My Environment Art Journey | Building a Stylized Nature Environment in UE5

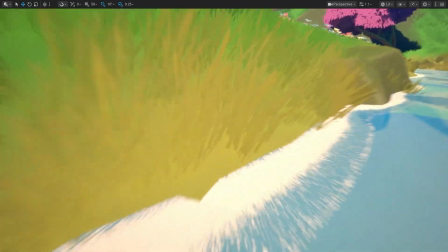32:32 So you can kind of see how the edges become a little bit more yellowish or brownish on the grass.
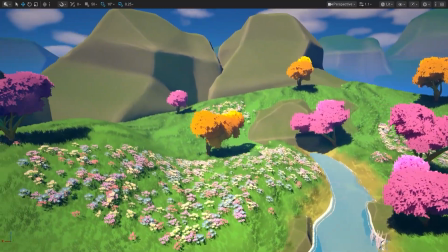32:38 Another thing too, which wasn't really an asset I created, but helps contribute to the landscape, was just the overall usage of lighting.
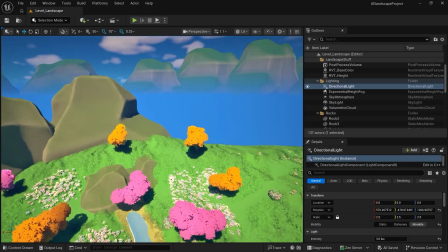32:45 This is like the regular tools that come with Unreal, with the directional lights, sky atmosphere, the clouds and all that.
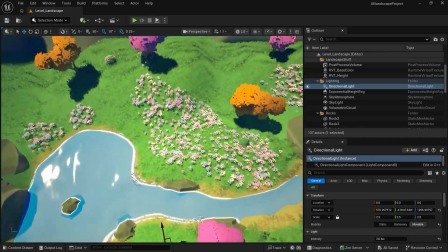32:51 I think what I changed was the lights is kind of just above. It gives them the most equal lighting.
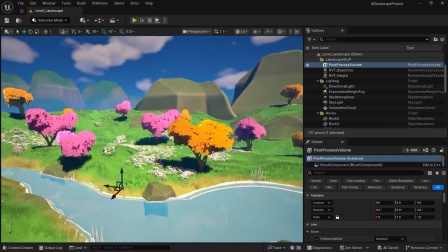32:57 I also had a post-process volume so that there wasn't any natural eye exposure.
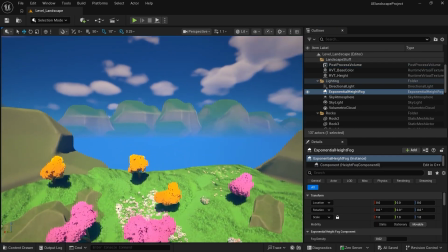33:04 The fog, I have that fog in the distance, which helps add that,
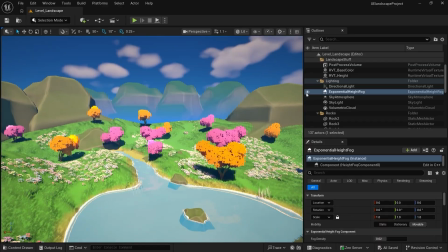33:09 look that the mountains are like really far off or like faded off, because otherwise it's like that, which they still look distant,
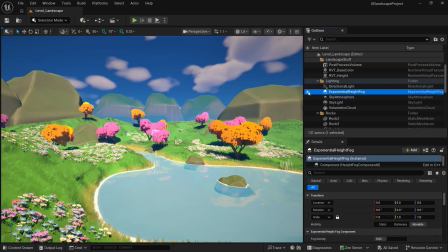33:16 but it looks more believable like this.
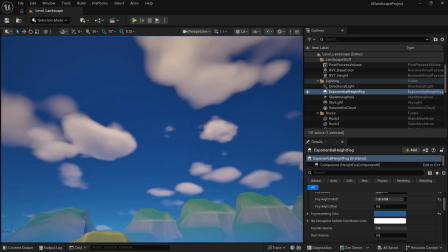33:18 And I also went with a blue fog since it kind of goes with the sky, which with the sky, I kind of just made it like a nice blue.
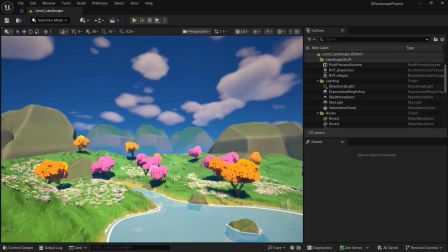33:25 I wanted this to look cartoonish, kind of dreamlike and colorful. So I just went with a nice colorful blue sky, nothing like muted or white.
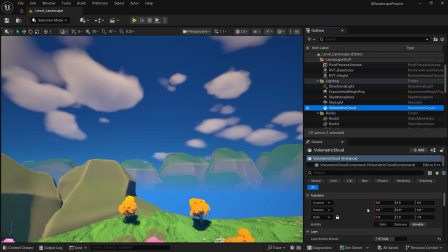33:34 And the clouds too, these are just the basic Unreal clouds. What I did is I played around with the texture that they use for this.
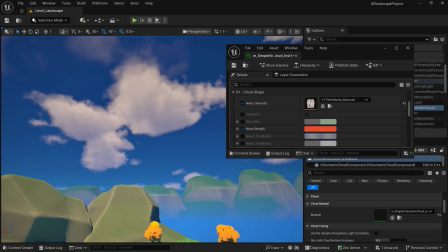33:41 And then one thing I changed was the noise strength. So if I reset this to normal, you can see that starts to look like real clouds.
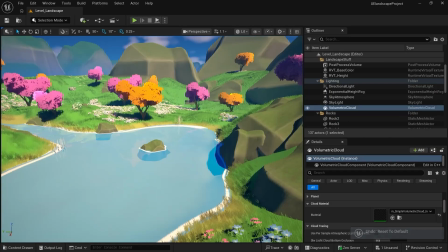33:47 So since I wanted it to be a little bit more cartoonish, I kind of just changed that color so that it was a lot more
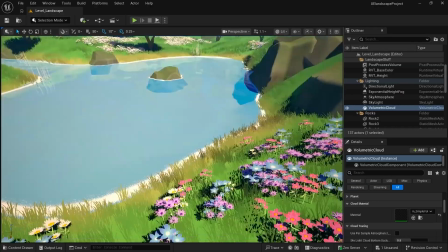33:56 detailed and kind of just cartoonish cloud. It looks more unrealistic that way.
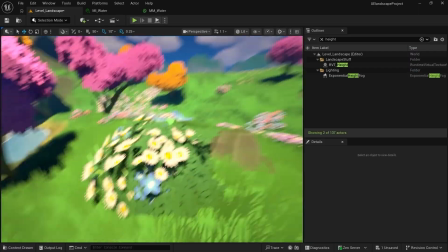34:01 Another thing I didn't mention earlier was the bushes. These are just the tree leaves.
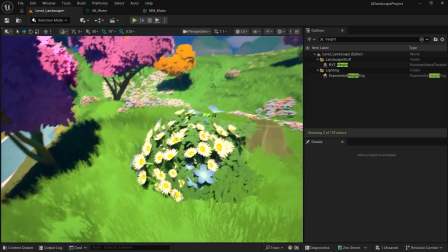34:05 I modeled like a smaller canopy and just gave it a different leaf texture, and I have these bushes that are just scattered across.
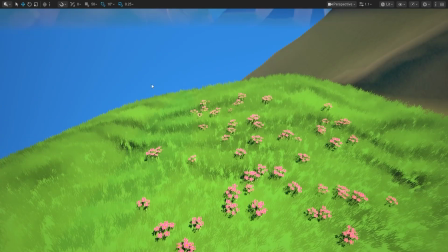34:14 So the main shots I had with this in mind, if we full screen here again, was you had it earlier.
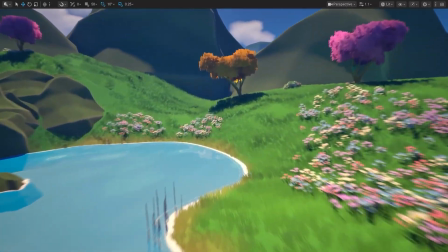34:20 I showed you earlier down here.
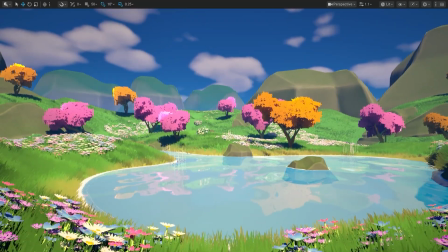34:26 I don't always get the exact placement, but it was here. So this captures a lot of everything, where you see these smaller mountains on the side.
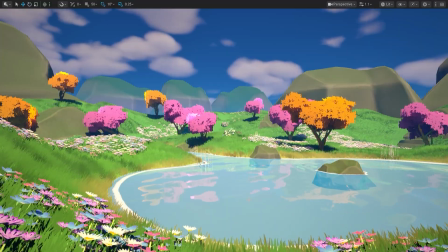34:34 They're up front. You have the water body. You have some flowers, scattered flowers.
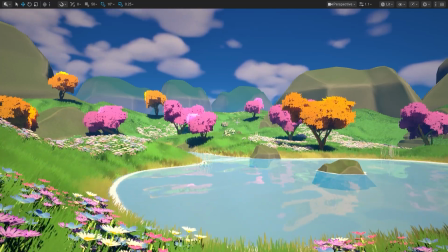34:40 Some of them are abundant, some of them are a little bit smaller. You have these smaller purple flowers.
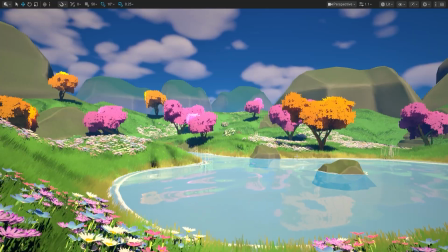34:45 My idea with these is actually, these are kind of, I put them on the edge of the water because they kind of reminded me of like water reeds.
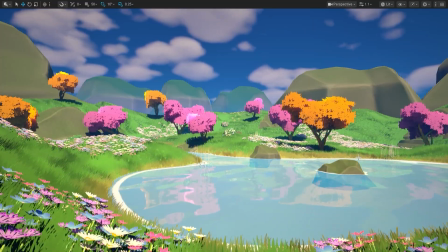34:51 So there's like, you have those big, tall plants that are growing out of the water.
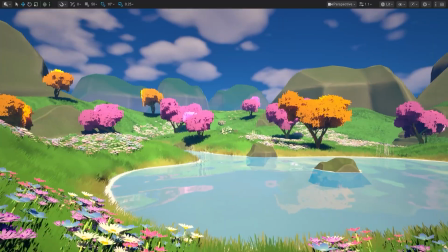34:58 And the trees, the way I shaped this,
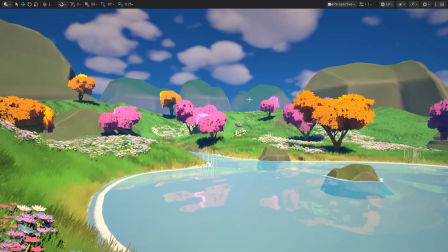35:02 I wanted it to lead your eye so that you can see the mountains in the background to give that sense of scale, but then also where people would come from.
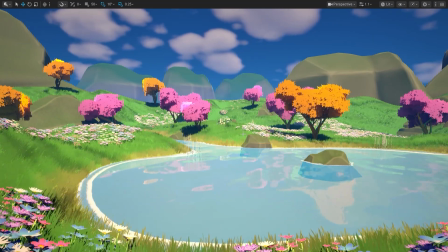35:11 So the water, you can see this little, it leads over here.
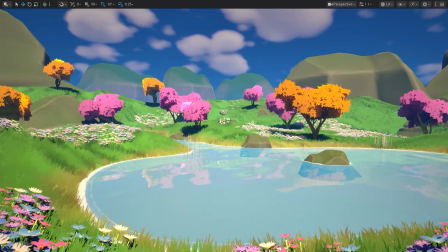35:16 And then the placement of the flowers is very abundant, but it goes kind of in this direction.
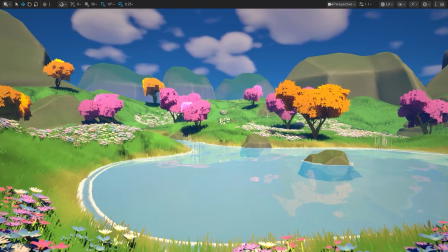35:20 So there's multiple ways you could look at it. You could follow this rock and then these trees and then to go up here, or you could follow the rock to this rock, to this rock.
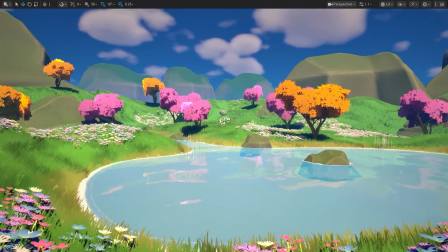35:27 And then there's the flowers that lead you over there. And the same with the trees is that they're here, but they kind of have this clear opening here.
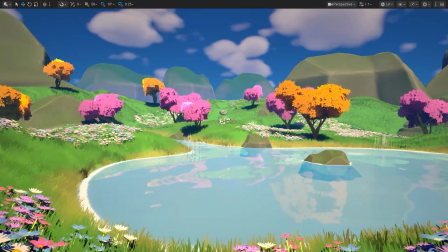35:34 You could follow these flowers, these bushes, and these smaller flowers. I made these smaller so you kind of naturally follow it.
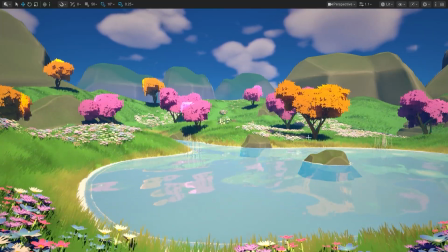35:41 I feel like if this is more abundant, you might spot this first, and it just leads over there into the distance.
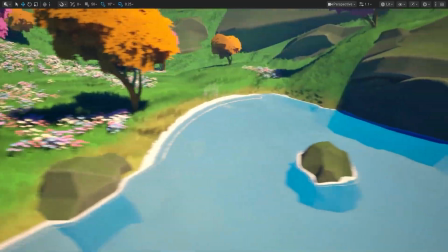35:47 One thing too, I realized now I didn't mention with the water was, you ask where would it come from?
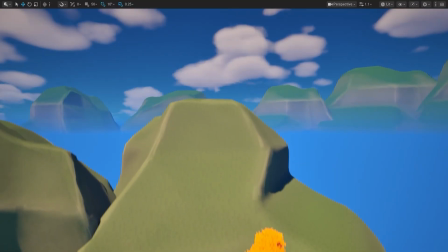35:53 Since the water, like I can't really have like a natural lake since it would kind of get cut off.
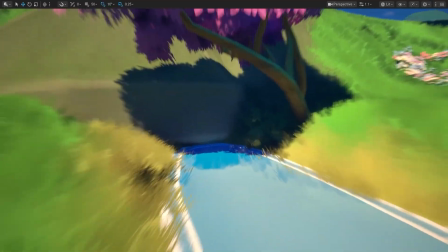35:57 And I also didn't make like a waterfall. My idea was that it'd kind of come through somewhere from the mountains.
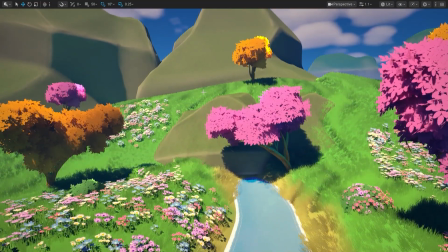36:02 Those like there's like small openings in mountains where they have tunnels that come through and the water kind of comes out from there.
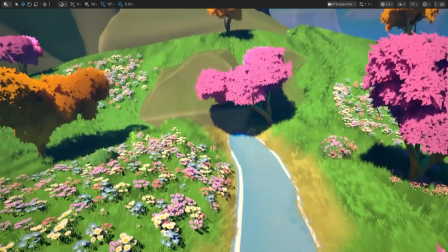36:11 So that's kind of what I did from this. So you have this rock here and it places down and the water comes out.
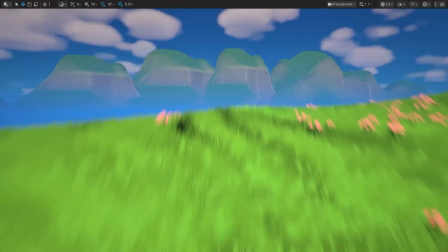36:17 The other shot, the idea I had here was this. You can actually see the terrain slopes down.
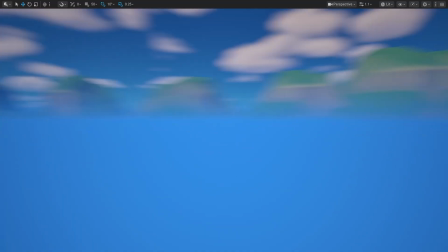36:23 So as I said, you're wandering all these abundant mountains and then,
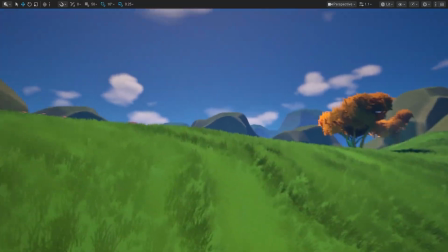36:27 or you're specifically coming across here and then you come here and you're like, there's an opening here.
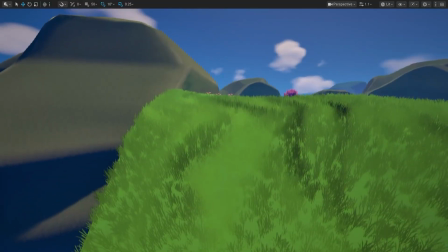36:32 You see all these smaller mountains, the hills, whatever. So you come across this hill, right?